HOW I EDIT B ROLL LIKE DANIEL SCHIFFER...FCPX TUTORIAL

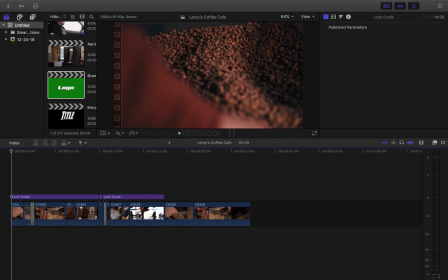what's going on guys um today we're going to be going over three tips that will really make your b-roll a lot more cinematic and smooth first right off the bat we're gonna go with speed ramping and kind of like tempo so if we go to this first shot that we have right
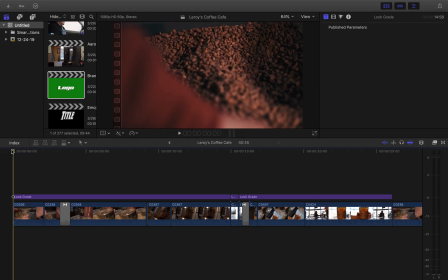here as you can see he kind of scoops the coffee beans up in normal speed and I look for a place where it looked cool or visually appealing slow mode, which obviously I decided on right there.
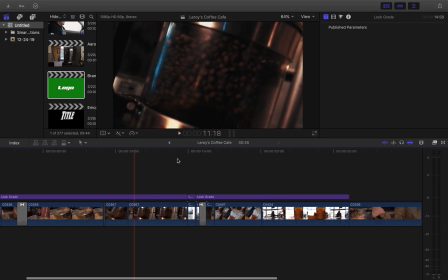So if we were to just have this, um, play as normal speed and not color rated, it will look something like this.
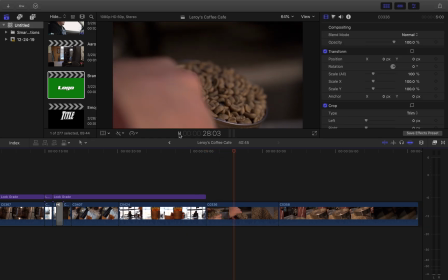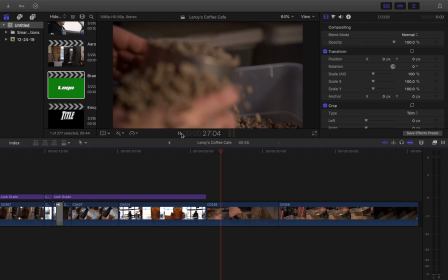So as you go in and you, before you upload on your timeline, you're just kind of going through some of the clips that you got from your shoot, look for different things like this that,
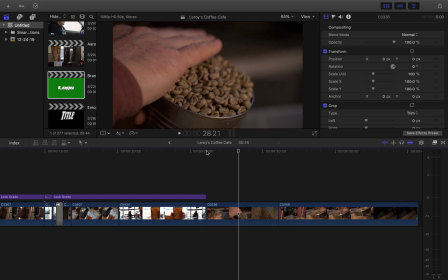you know, kind of like, okay, you kind of have eye like this is going to look good slow-mo that's huge and then you
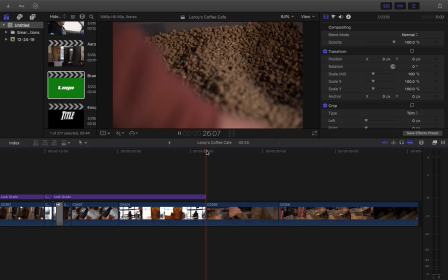kind of like put it however you organize your footage just make sure you know where those clips are at and as you can see when I came to edit
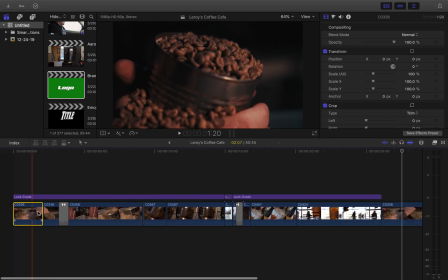it I made two different clips so I brought it in as one and I just cut it and I slow-mo this so most people call it speed ramping and it just like kind of adds like a cinematic feel where it's going fast and you kind of just like brush it off slowly
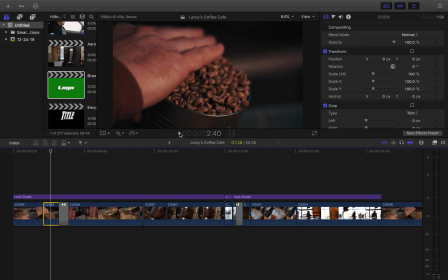when you watch that one more time.
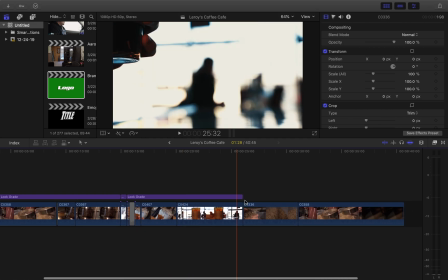The second one we want to go over is not so much something you do while you're editing it's more so whenever you're
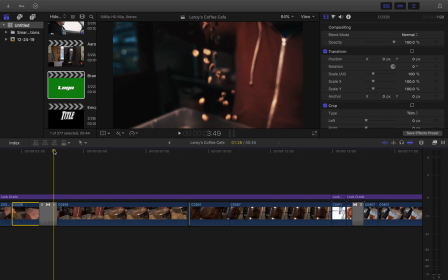whenever you are actually filming so this is what most people call an in-camera transition so we have this sequence right here where it's dropping down as you see it looks like i like go downwards into the next um
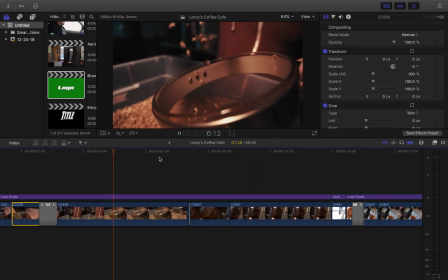shot it's real it's real smooth it's really seamless but most of this wasn't
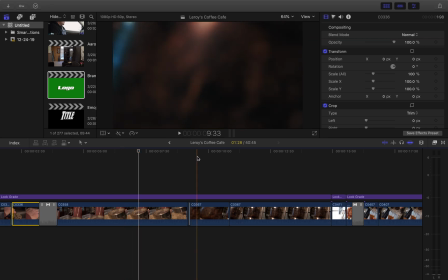actually done in my timeline it was done when i was recording it so if we go over here i have what this with that exact video
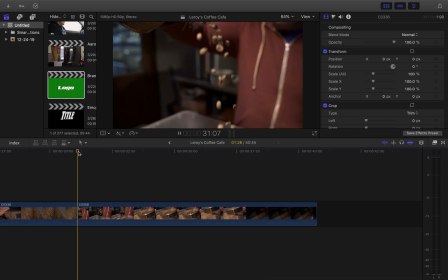look like pre color grade and pre um edit and And what I did was I recorded it going down,
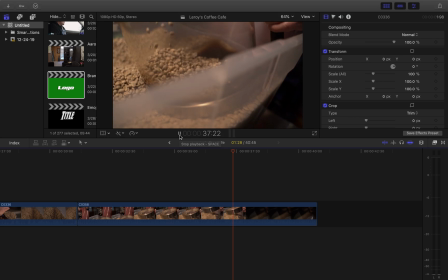obviously, and then I quickly brought it down.
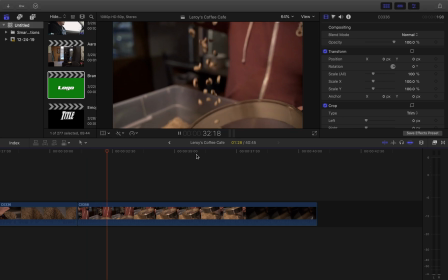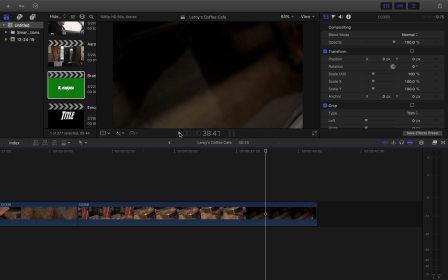And in knowing that, you want to remember that your next shot, whatever you're getting, whatever you want to transition into, you're coming down as well. So you want to end the first shot coming down and start the second shot coming down.
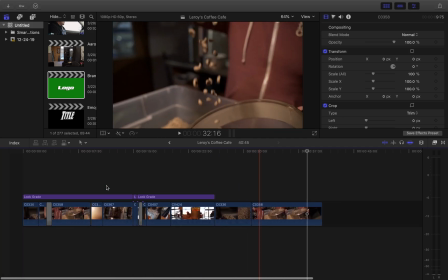And that's how you get this look right here.
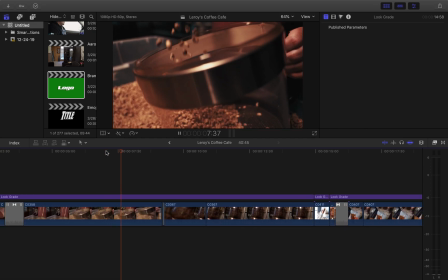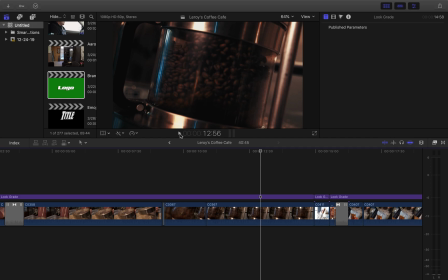so that's all done in camera obviously you come in and you tweak stuff
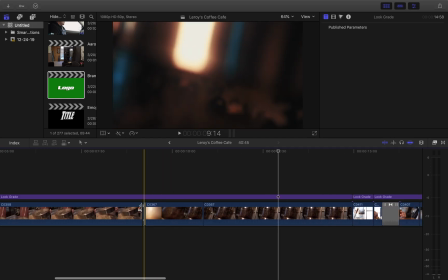in editing but for the most part that's 85 done in your
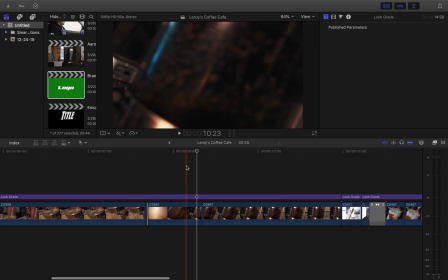camera and the third and final tip is adding cross dissolve
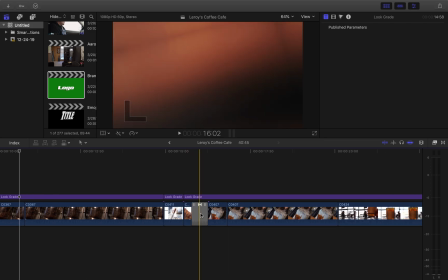so cross dissolve is kind of like what most people learn as their first transition
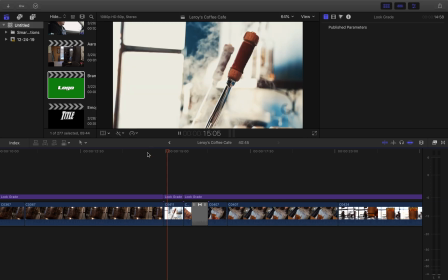and a lot of people shy away from it afterwards because it's like really basic but
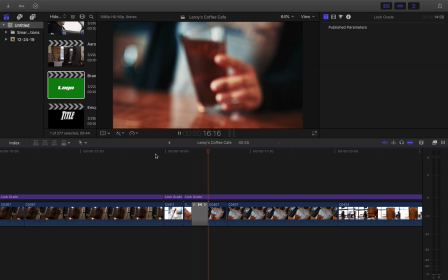you see how smooth this transition is right here without
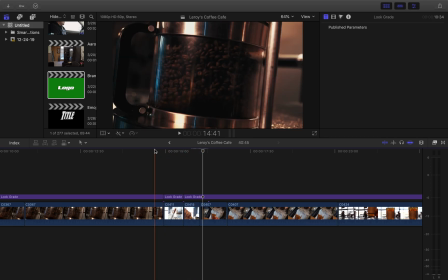the cross dissolve it's a little bit harsher it still looks decent but it's just not as smooth so we go and we watch you